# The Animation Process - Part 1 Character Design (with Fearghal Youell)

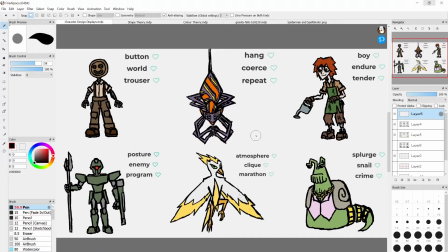(0:13)
Hi, my name is Fearghal Youell. I'm a storyboard artist, an animator, and while I wouldn't officially consider myself this, I'm also a bit of a character designer in the same way that anyone who likes to draw has likely made their own characters. I'm sure a lot of you watching this video are plenty into drawing and have probably drawn your own characters yourself.
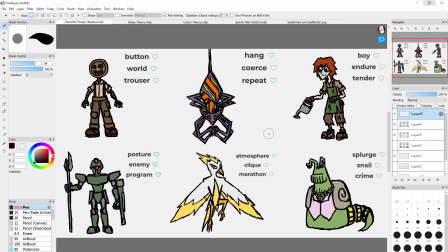(0:32)
So in these three videos, I'll be teaching you three important stages in making an animation, starting with character design and how to make unique and interesting characters. And there's a lot to cover in a few minutes, so I'll just get straight to the point.
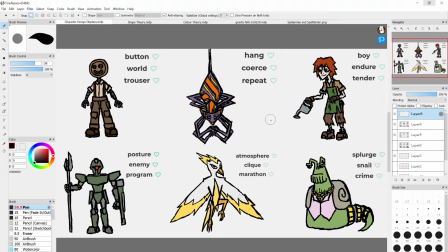(0:47)
Now, when making a unique and interesting character, there's generally three important things to keep in mind, and that is their shapes,
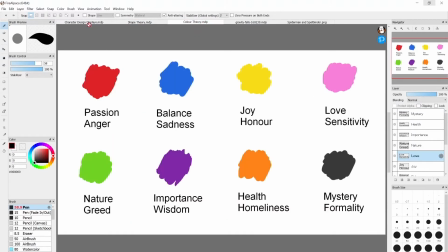(0:56)
their colors, and their details.
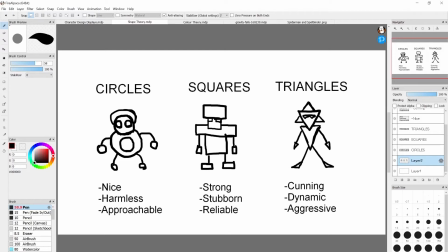(1:00)
So the first thing you'll want to think about when designing your character is their shape, both the overall shape and the smaller literal shapes they may be made out of. Because we don't normally think about this or really notice it, but shapes all mean something to us.
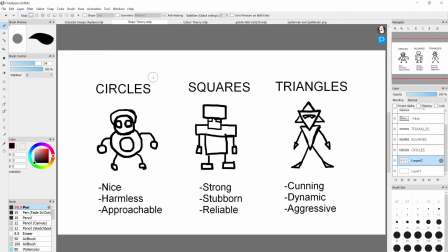(1:15)
And the examples I have here are the three basic shapes: circles, squares, and triangles. So circles, for example, you're probably familiar with, round characters and how nice they look, how approachable. We associate roundness with, like, softness, cuddliness.
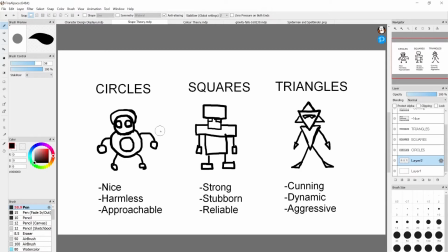(1:32)
So a round character, they're generally not going to be dangerous. They're going to be very nice. That's why a lot of kid shows have very round characters. Square characters, they're generally associated with strength, but they can also stand for reliability or stubbornness.
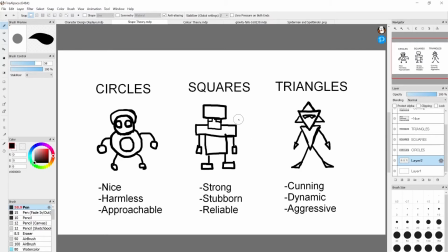(1:47)
Boxy characters, you look at them and you're like, that's a strong person, whether that's like someone I can trust in or someone I should be afraid of. Triangular characters, officially, they're associated with qualities like cunning or being dynamic or aggressive, as I have listed here.
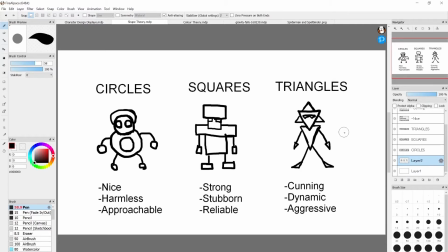(2:04)
I generally don't actually think about that. I generally just think of triangles as being cool, like a character with spiky hair. That's a cool looking character. A character with a pointy chin, cool. And so yeah, those are the basic shapes you can have a character look like.
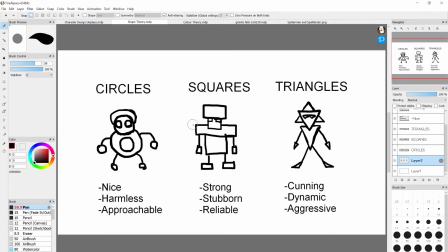(2:18)
But you can also combine shapes if you want to. If you want to combine those traits, like a lot of, say, dad characters combine both circles and squares because, the traditional big, strong, happy dad type character is, round for approachability and square for strength and protectivity.
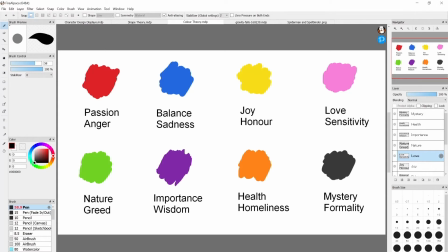(2:37)
So similar to shapes, colors are something that generally means something deep in our minds, even if we don't notice it or really think about it. When we see certain colors, we associate them with certain traits. A popular example is red, which is a frequently used color.
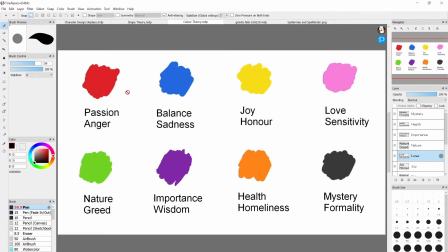(2:53)
We generally associate that with things like passion and anger because it makes us think of people who get red in the face, whether it's out of anger, whether it's out of just being like embarrassed or super happy. Strong emotions, that's generally associated with red. Or another example, green.
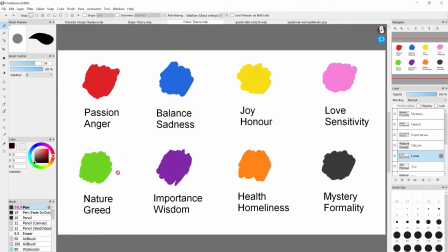(3:08)
Green, we generally think of nature because it makes us think of plants, or maybe greed because it's related with money. But also, like, a green-skinned character will generally look sickly or weak or evil because it's not really like a natural skin color.
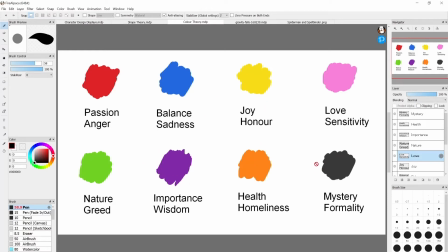(3:23)
And there's plenty of examples. You can see them listed here. Another very like easy to identify one is black, which we associate with darkness. So it's generally, when you see a character dressed all in black, they generally come across as mysterious or evil because of that association with darkness.
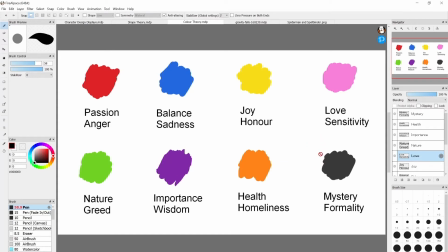(3:38)
If you want to, like, you can look up color associations, or you can just pause the video to see like what all these colors represent here. But that's why colors can be very important in your character design.
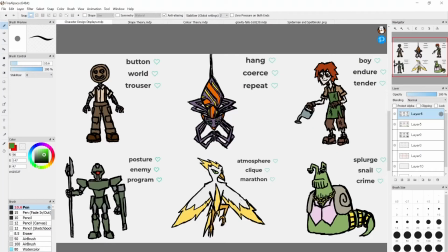(3:51)
So the last aspect of character design after shapes and colors is their details. And I don't really know how to describe details other than just the other things that are on the character. What they're wearing, what they've got on their face, what like type of hair they have, all that kind of stuff.
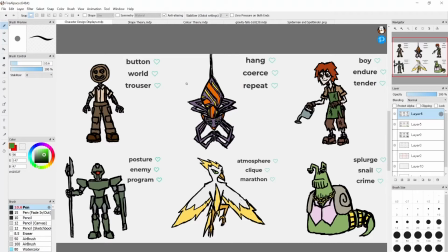(4:08)
So these examples I have here, these are character designs I made through a little exercise I do if I'm in need of a quick character design. And this is something you can also do if you want like ideas for characters you can draw, which is to go to a random word generator.
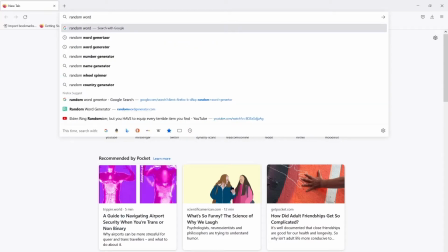(4:22)
So just type into like a search engine random word generator, Rator.
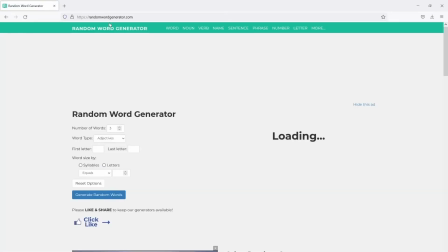(4:28)
I may have misspelt that. Oh no, I did. But yeah, and it'll do exactly what you tell it to. It's to generate random words. I usually go for 3 words, but yeah, set 3 words, random generate, and you'll get 3 words you can make a character out of. But sometimes, you'll get words like it could be hard to, or at least without getting creative.
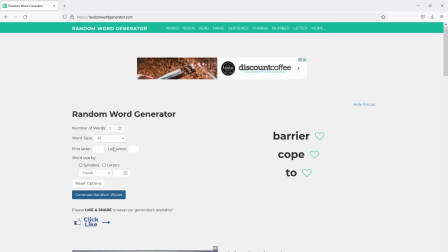(4:47)
How do you make a character out of cope and to? That could be hard. So a way to make it easier if you want to is just set it to adjectives, because that's, words for describing things.
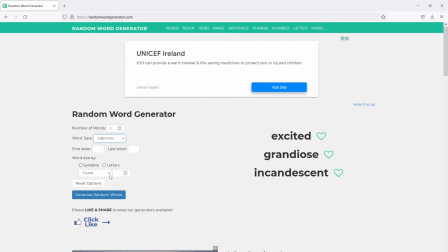(4:57)
So excited, grandiose, incandescent, I got here. Boom! You can make an excitable character who's also like grandiose, very fancy and such. So yeah, just go to random word generator, get 3 random words. And that's what I did here.
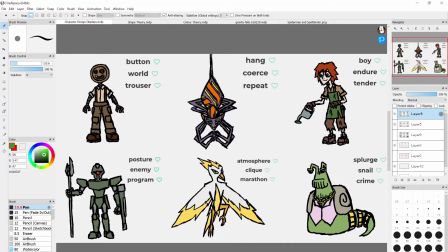(5:11)
And so for all these characters, I had to think about how to make characters out of these random words. This guy here, button world trouser.
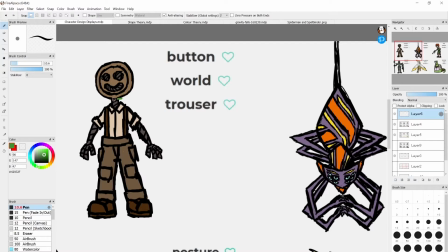(5:18)
I made a guy who lived in a button world, so he's a button man. So that comes with an automatic round head for approachability. And with these types of characters, when you're like making sort of human-esque characters out of objects, sometimes you gotta get creative with what you make them out of. So I was like, what if his face was made out of the string, and also his arms?
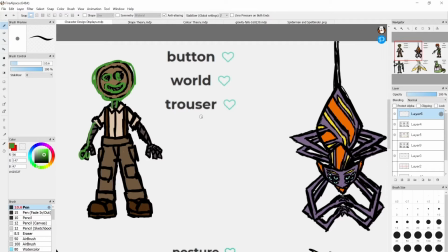(5:36)
As you can see here, they're all like made out of string. Trouser, that gave an automatic, like, distinctive character trait, which is giving this guy big trousers. A lot of characters have, like, big trousers, or just a big, you know, article of clothing in general to make them look simple, but make them look distinctive.
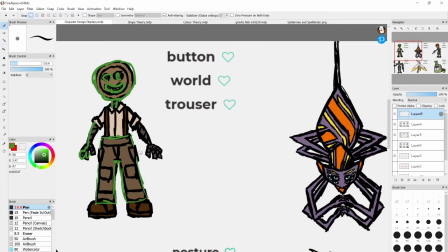(5:51)
So, like, big trousers, they can, like, make you look like a worker or adventurous or something. So I'm thinking this guy is like a carpenter or something.
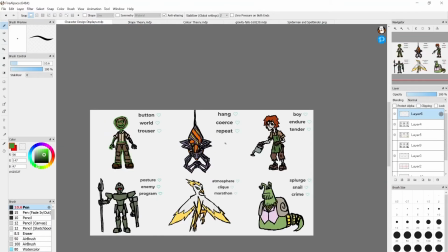(5:57)
That's how I designed him. Now, this one here was interesting. I got hang, coerce, and repeat.
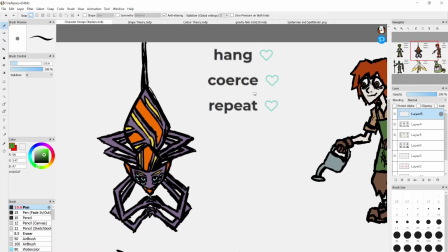(6:02)
So coerce means to, like, convince something of someone. So it was like coerce and repeat, someone who convinces a lot of people to do stuff, who, you know, manipulates people. And hang, spider, that's a thing that hangs. So I made like a manipulative spider,
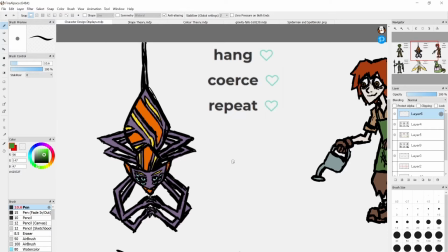(6:16)
maybe someone who like hangs around in the woods, and like travelers that come across him and he convinces them to, like, I don't know, do wood crimes. He manipulates people. So naturally I have like a lot of triangles to give the sense of a manipulative character.
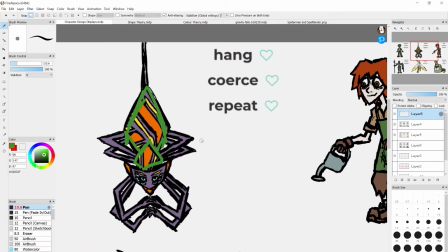(6:32)
But, you know, spiders can be scary, but I want this guy to look like someone that someone would trust.
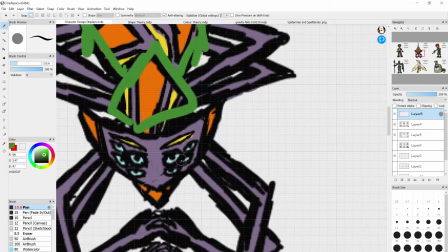(6:37)
So I gave him, as you can see here, circular eyes, like more trustworthy eyes, and I made them a light blue to make them like eyes you can trust.
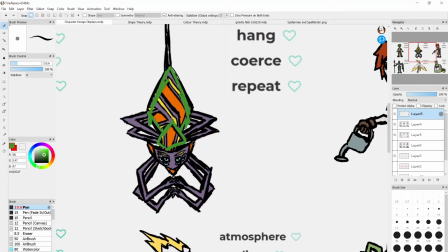(6:46)
And I also gave him like a pretty looking pattern, just to give the idea that people were like, oh, this spider looks pretty cool, but it's like evil or something.
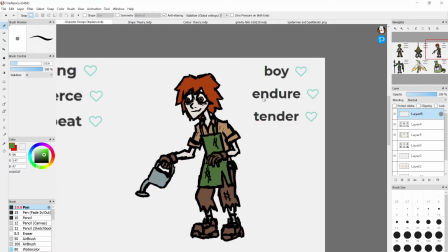(6:53)
Now this one, a very easy word here, boy. That's just a freebie with making a character. But I also had endure and tender, and that was interesting. So endure means to go like through hard times. So it's like, okay, a boy going through hard times. So I made him look all rough and stuff. And tender, you know, it can mean like weak, but it could also mean nice.
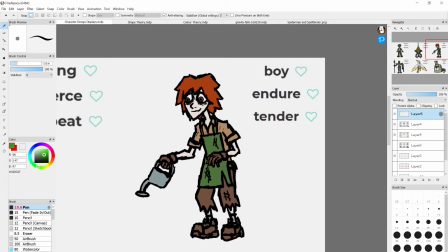(7:10)
So like this is a, you know, there's a guy who goes through a lot, maybe like lives in wartime or something, but he like takes care of plants. I was thinking, you know, tenderly, nice person. So I made him like a gardener. And here I have a lot of examples of asymmetry. So symmetry, you know, it's when two sides look the same.
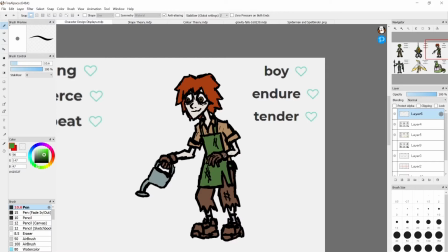(7:27)
And symmetry in character design, when you have like a symmetrical character, they can look like in charge, they can look put together, posh, or whatever. Asymmetrical characters, they're like the opposite. They can look rough, or they can look like more chaotic and free.
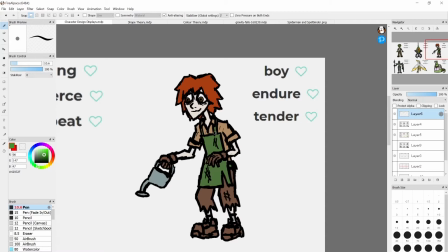(7:39)
This guy, I have like a single tear on one side. I've got like different markings all over. Make him look asymmetrical, so you can tell this is like a, you know, a guy.
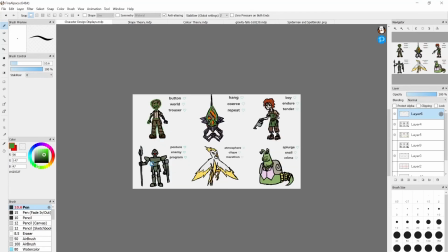(7:48)
It's not very put together. This one, posture, enemy, program. Program made me think of robot.
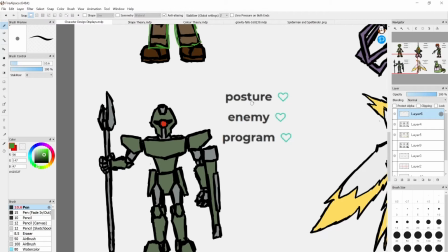(7:53)
Enemy made me think evil robot. Posture made me think, you know, tough evil robot. So yeah, with robots, you'll notice there's a lot of, they're like more literally made out of shapes than any of them. I put squares and triangles to give that sense of, you know, posture of like a big tough robot. But interestingly, this is a rare case where a circle can be intimidating rather than comforting.
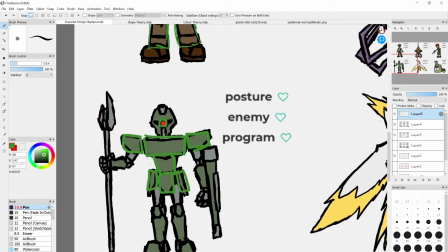(8:13)
A single red eye for it to just like stare at what it's guarding from, or whatever.
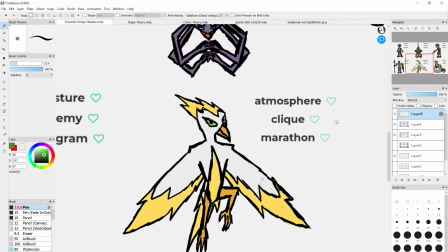(8:19)
This one here, I put the least thought into. Atmosphere, bird, clique, that's like a group. Marathon, it's a bird athlete.
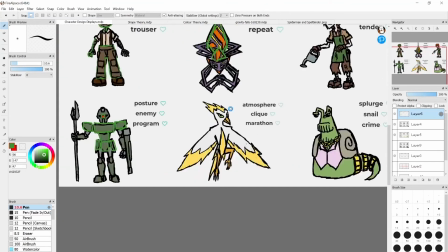(8:25)
That's what I was thinking. Not much to say about that. Not enough time to, anyway. Splurge, snail, and crime was fun.